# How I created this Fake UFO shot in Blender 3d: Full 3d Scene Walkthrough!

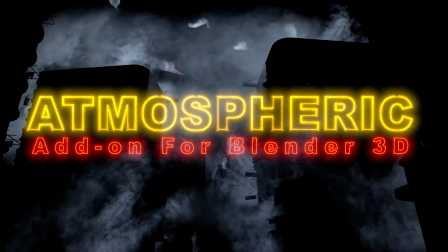What's up guys, it's Brad from LightArchitect.
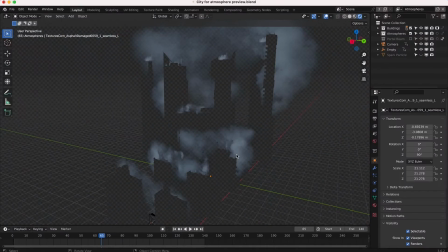In this video, I'm going to be showing how I created this fake UFO shot inside of Blender using some basic 3D modeling and compositing techniques.
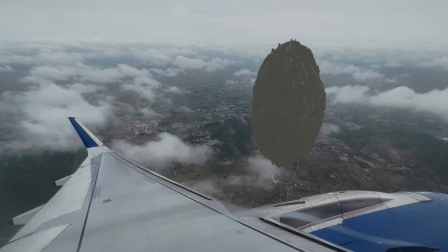As usual, this scene breakdown is not only a tutorial, but hopefully will provide some insights on how you can create some similar effects on your own.
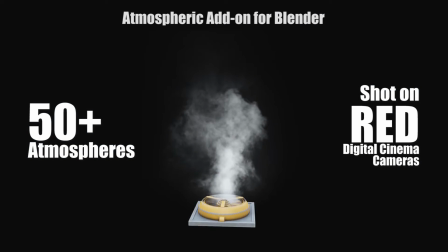This video should be pretty straightforward. However, there are a few concepts that you may not use regularly in your own videos,
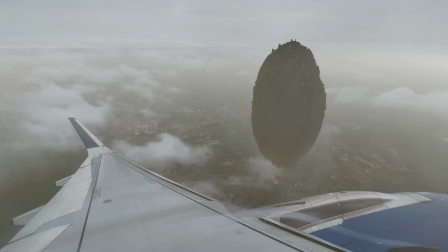including exporting a mist path and adding it over your entire live action environment in order to procedurally add mist to your shots.
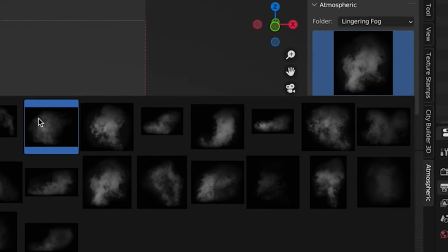And also I'm going to show a technique that I use to add 2D atmospheres to live action shots using some assets from our atmospheric add-on as well.
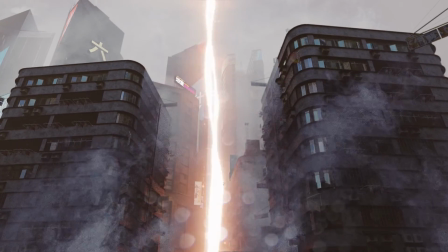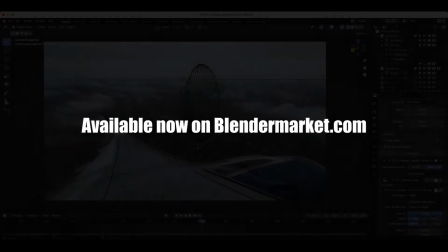Anyways guys, without further ado, let's get started. Here we are inside of Blender. This is our scene setup here.
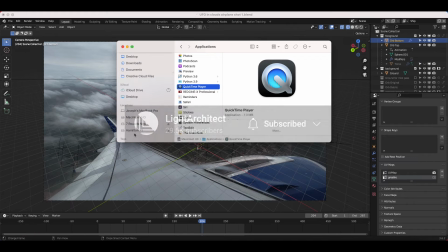Now, before we actually added our ship to our shot, go ahead and show you guys the live action shot that I chose to add this UFO to.
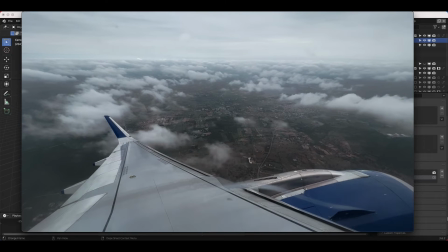So you can see kind of a basic shot pointing out of the plane window here. And you might notice that compared to the final result here, I also added a little bit of camera shake to that final result.
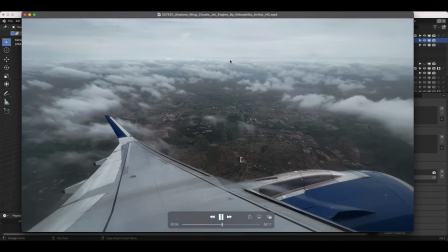Now, obviously you didn't have to do that, but I just found it gave it a little bit more of a gritty feel.
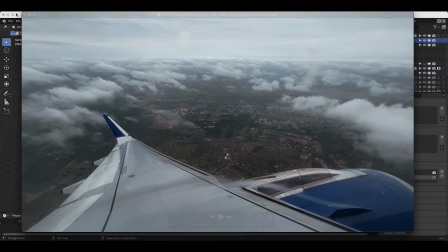So that's one thing that I did there. But anyways, I've imported this video inside of Blender, inside of the motion tracking tab here.
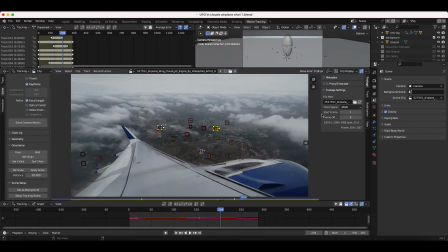And this is generally the first step you're going to take when compositing 3D CG into a live action.
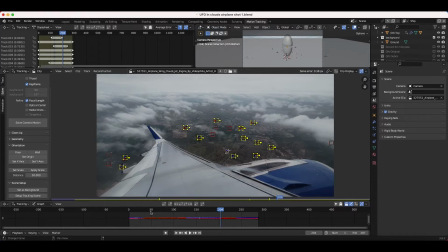So I've gone ahead and tracked a few points here over the course of our timeline like so. And I do have a tutorial on how you can 3D camera track inside of Blender very easily. So I'll put a link to that in the description below. It's one of our most watched videos, but that video, if you're not familiar with camera tracking,
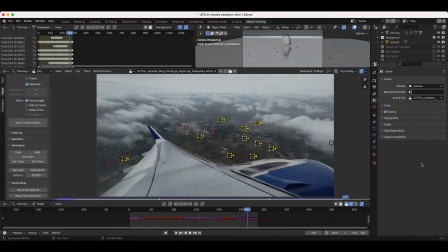will help you integrate 3D CGI into live action by helping you recreate that camera move inside of the computer, as I've mentioned many times before on this channel. So the first thing I did was import and track our footage here. You can see our solve error is 0.38 pixels, which is pretty decent for adding that UFO to our shot.
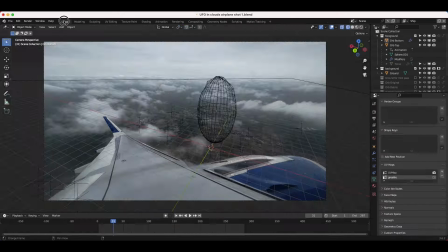So then I've solved that camera and I've imported that camera into our 3D scene here, which as you can see,
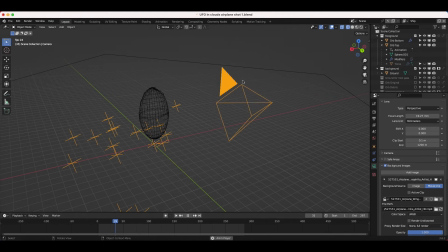if I select it and I play through our scene, our camera is moving in the same way as our live action camera was moving as it filmed the shot.
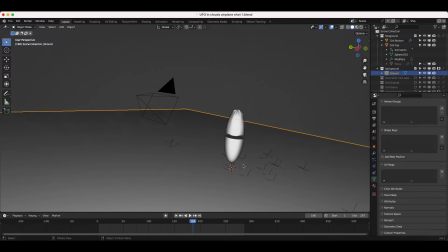And you can see some of the tracking data that I've lined up our ground plane here too for realistic reflections, but we'll get to that in a minute.
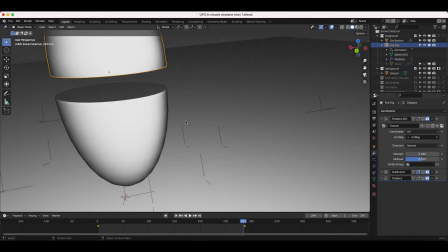Next, I added our main CG UFO element into our scene. So at first I just used a very basic sphere and added it to our scene.
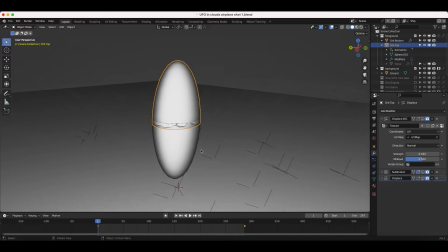Then I cut it in half with a Boolean modifier and then animated one half of the sphere moving up over the course of our timeline.
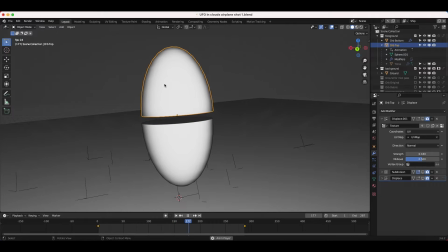As you can see here, I wanted to just create a little bit of dynamic movement on our 3D model there to give it a little bit more life. So pretty basic keyframes.
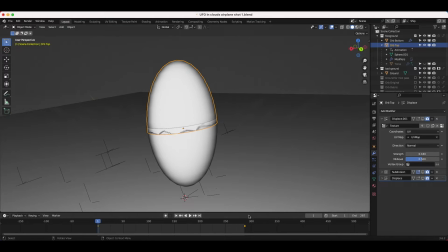I animated this half sphere over the course of our timeline like so, with the keyframes down here.
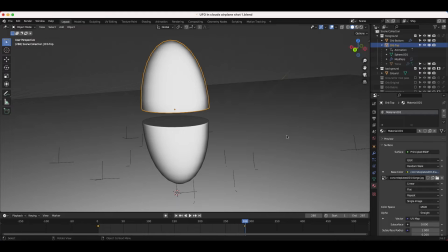And then I've also just added a very basic concrete material to these spaceship elements as well.
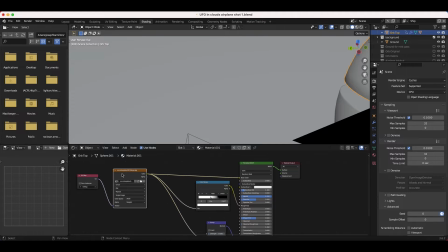So you can see in the shading tab, pretty basic little material here. I just used this concrete plates texture, which I'll find here.
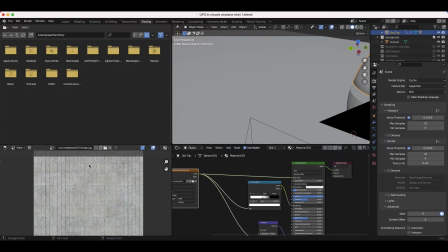Just use this guy on the bottom left to add a little bit of detail to our UFO element here.
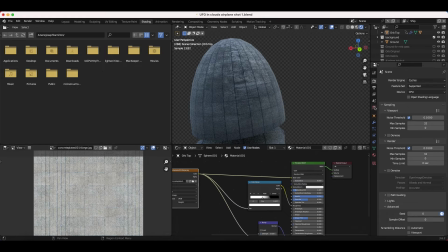I'll go ahead and just go into rendered view to show you guys what it looks like. I've also added a sky HDRI environment to our scene to just give it some environmental lighting. But this is how our material looks for our ship.
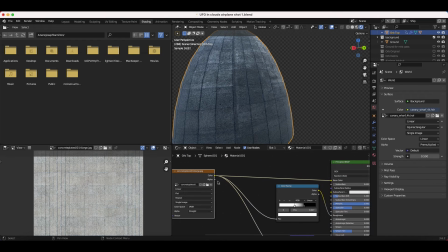And the reason you're getting some specular highlights here is because I've just used the diffuse texture here as our roughness input as well, after adding a color ramp input into it and boosting the contrast up a little bit.
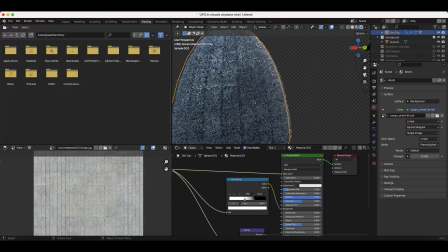So that's going to give it some specular highlights and some reflective areas on the whiter areas of our diffuse texture here. I've also used the same concrete plates diffuse texture and run it through a bump node to create a little bit more realism and variation in our surface here.
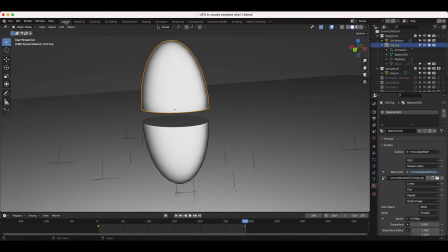So pretty basic material setup here, probably as basic as you can get it.
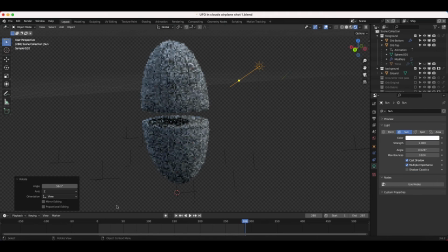And you can see if I add a sun to our scene and I just kind of make it go sideways here, I'll rotate it sideways here, then give it a value of 10.
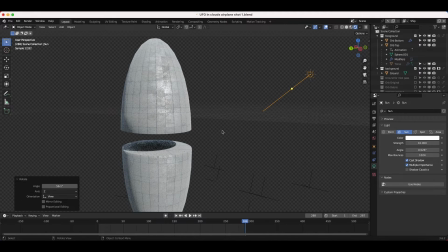You can see the specular highlights, and that really helps to give it a little bit of realism to our ship here.
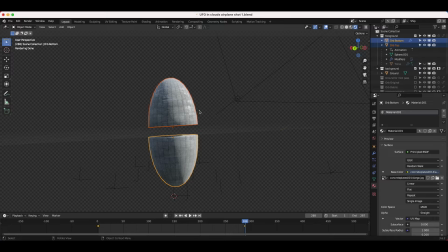Now I could just use these perfect half sphere elements as our UFO in our scene, but I wanted to add some greeble detail in the modeling of these half spheres here. So I just wanted to add some small scale detail on these elements to just give it a little bit more of an interesting look.
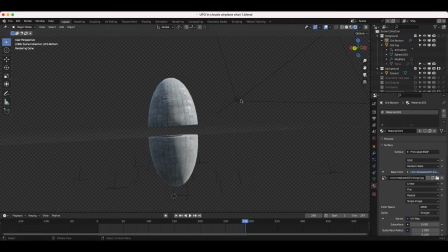And I wanted to do this without using any manual modeling techniques. So I decided to use a greeble displacement map on our two half spheres here. And I actually made a full tutorial on how you can use these greeble displacement maps to add that extra detail to your 3D models without having to go in and model everything yourself.
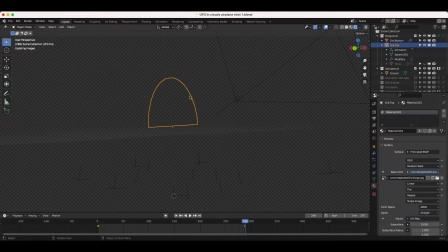So go ahead and show you guys the result after we add these greeble displacement maps.
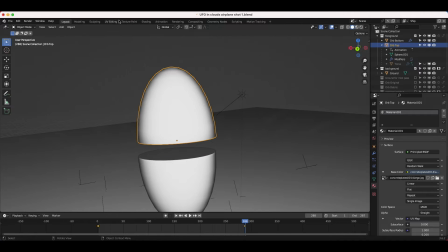But essentially what we do here is you take a texture, and I'll show you in the UV editing tab here.
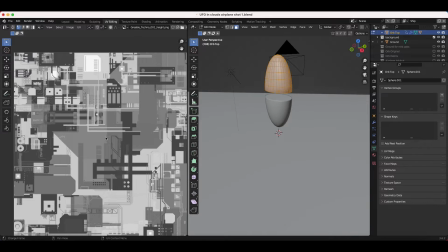This is our greeble displacement map. And what we're going to do with this is we're going to use it to define what parts of our 3D mesh are extruded compared to others. You can see here the white parts will be extruded more, and then the dark parts will be extruded less.
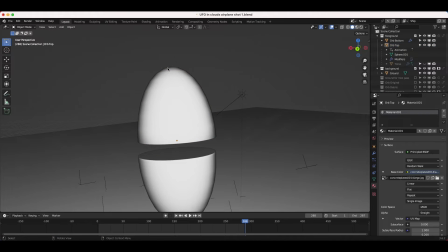And I'll show you guys once we apply this modifier what it's going to do. So what I've done here to use that displacement map texture that I've just shown you, it's called a greeble displacement displacement
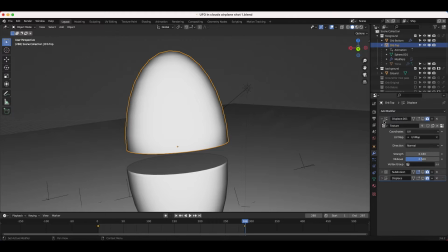map texture is I've just gone into the modifiers tab and I've added a few things here to make everything work. First, I've added a subdivision surface modifier, and that's going to give us more vertices to work with in order to use the displacement map effectively. And then I've also added a displacement map modifier with the greeble texture on it.
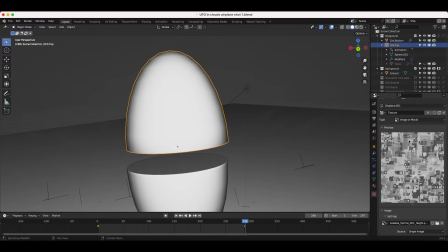And you can see if we go to the texture tab that we're using this texture in this displacement modifier.
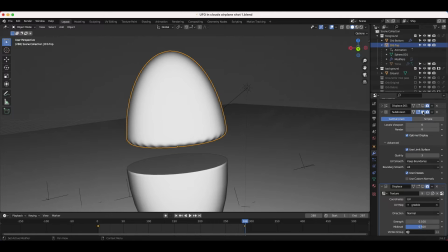So if I turn these last two on, there's our subdivision surface, which is going to add more vertices to work with.
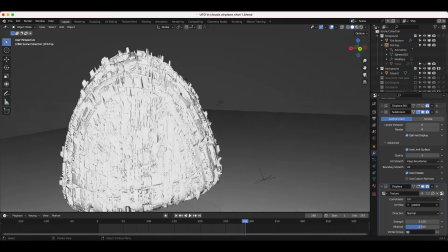And then we're going to add the displacement modifier. Now you can see what that greeble height map texture is doing to our very simple 3D model.
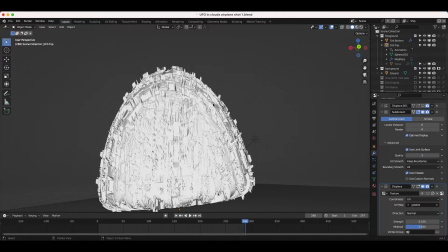And it's just adding that small scale detail, which is going to provide a lot more interest to the eye. And you can obviously adjust the strength of this displacement map as well. So for example, you want it to be more subtle, you can do 0.01 instead of 0.1. And now you're just gonna have really subtle displacement on this element here.
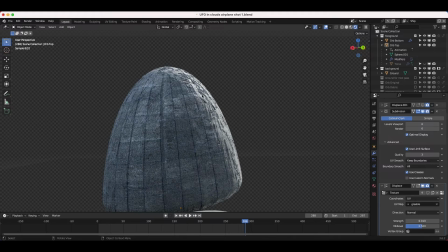So you can see if I go into rendered view, what it looks like, it's gonna really carve up the mesh in a way that's a lot more interesting than just the basic,
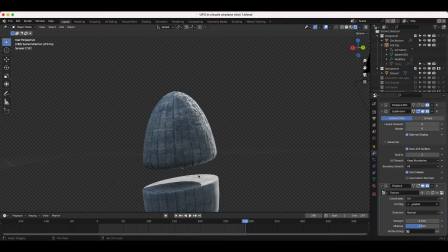perfect half sphere here. So just a little technique that I use to add a little bit more detail to our scene. I'll go ahead and bring our strength back up to 0.1 to show you guys what our final result would look like. You can see it's just using that height map data through that image texture to drive what parts are extruded and what parts are staying back.
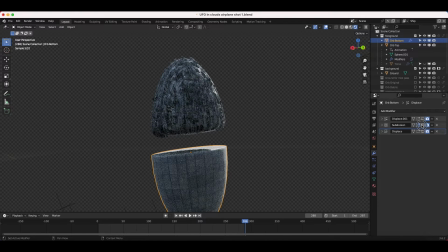So I've just done that to both of our half spheres here. See if I turn both of them on here, what that's going to look like. And using these greeble displacement maps is a great way to add just a lot more detail very quickly inside of Blender. So this was going to be our final ship here. Very simple to do.
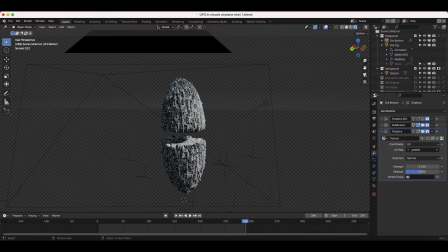Again, I'll put a tutorial to that in the description below if you want to get into the specifics of it, but you can see it's just going to carve up our mesh very nicely here.
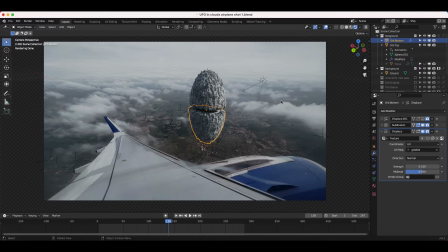The next thing that I did was match the CG lighting to that of the live action shot. I talk about this all the time, and this is one of the most important steps when combining CG with live action, is just matching the four properties of light to that of the live action shot. And that includes the quality, quantity, color, and direction of the light source in the scene.
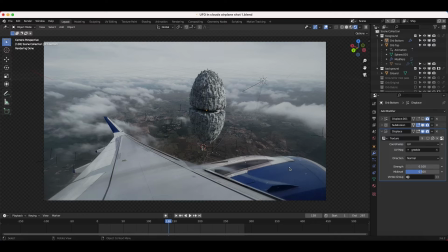So as you can see here for our live action shot, it's a really cloudy day with a fairly blue tone. So we don't actually need the sun here. I just added that just now for the sake of this tutorial to show off the detail. But if we just add our very basic HDRI with a similar image,
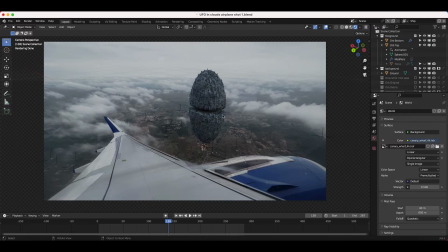that should provide us nice lighting to help integrate our element into the environment a bit better. So I've just used a very basic cloudy HDRI here to light our CG element and just brought down the strength to 0.5 until I felt it matched our environment. Now, obviously, if your CG elements are very reflective,
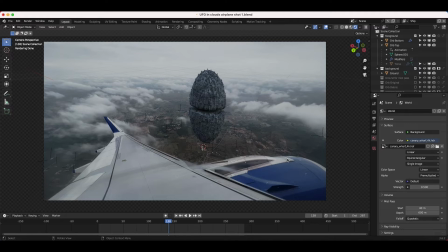you'll need to recreate the entire live action environment inside of the computer so you have realistic reflections, and that doesn't give away that your shot is fake. But I found that this very basic HDRI here, I'll just show it by itself here in a second.
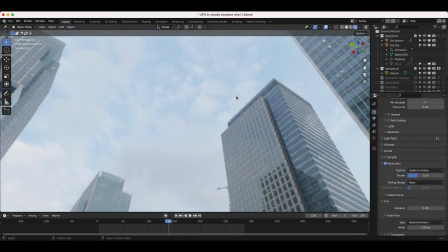It's just a very cloudy city environment. You can see I found that this was enough to give us the detail and the ambient lighting that we needed for our final shot.
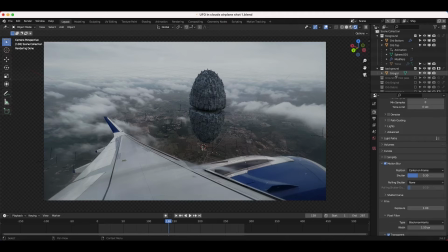So I've done that here, and that provides some pretty good lighting on our UFO spaceship. And I also added a very basic ground plane that acts as a holdout for this specific layer. But this ground plane doesn't actually show up in the render, but it does reflect the general color of our ground here.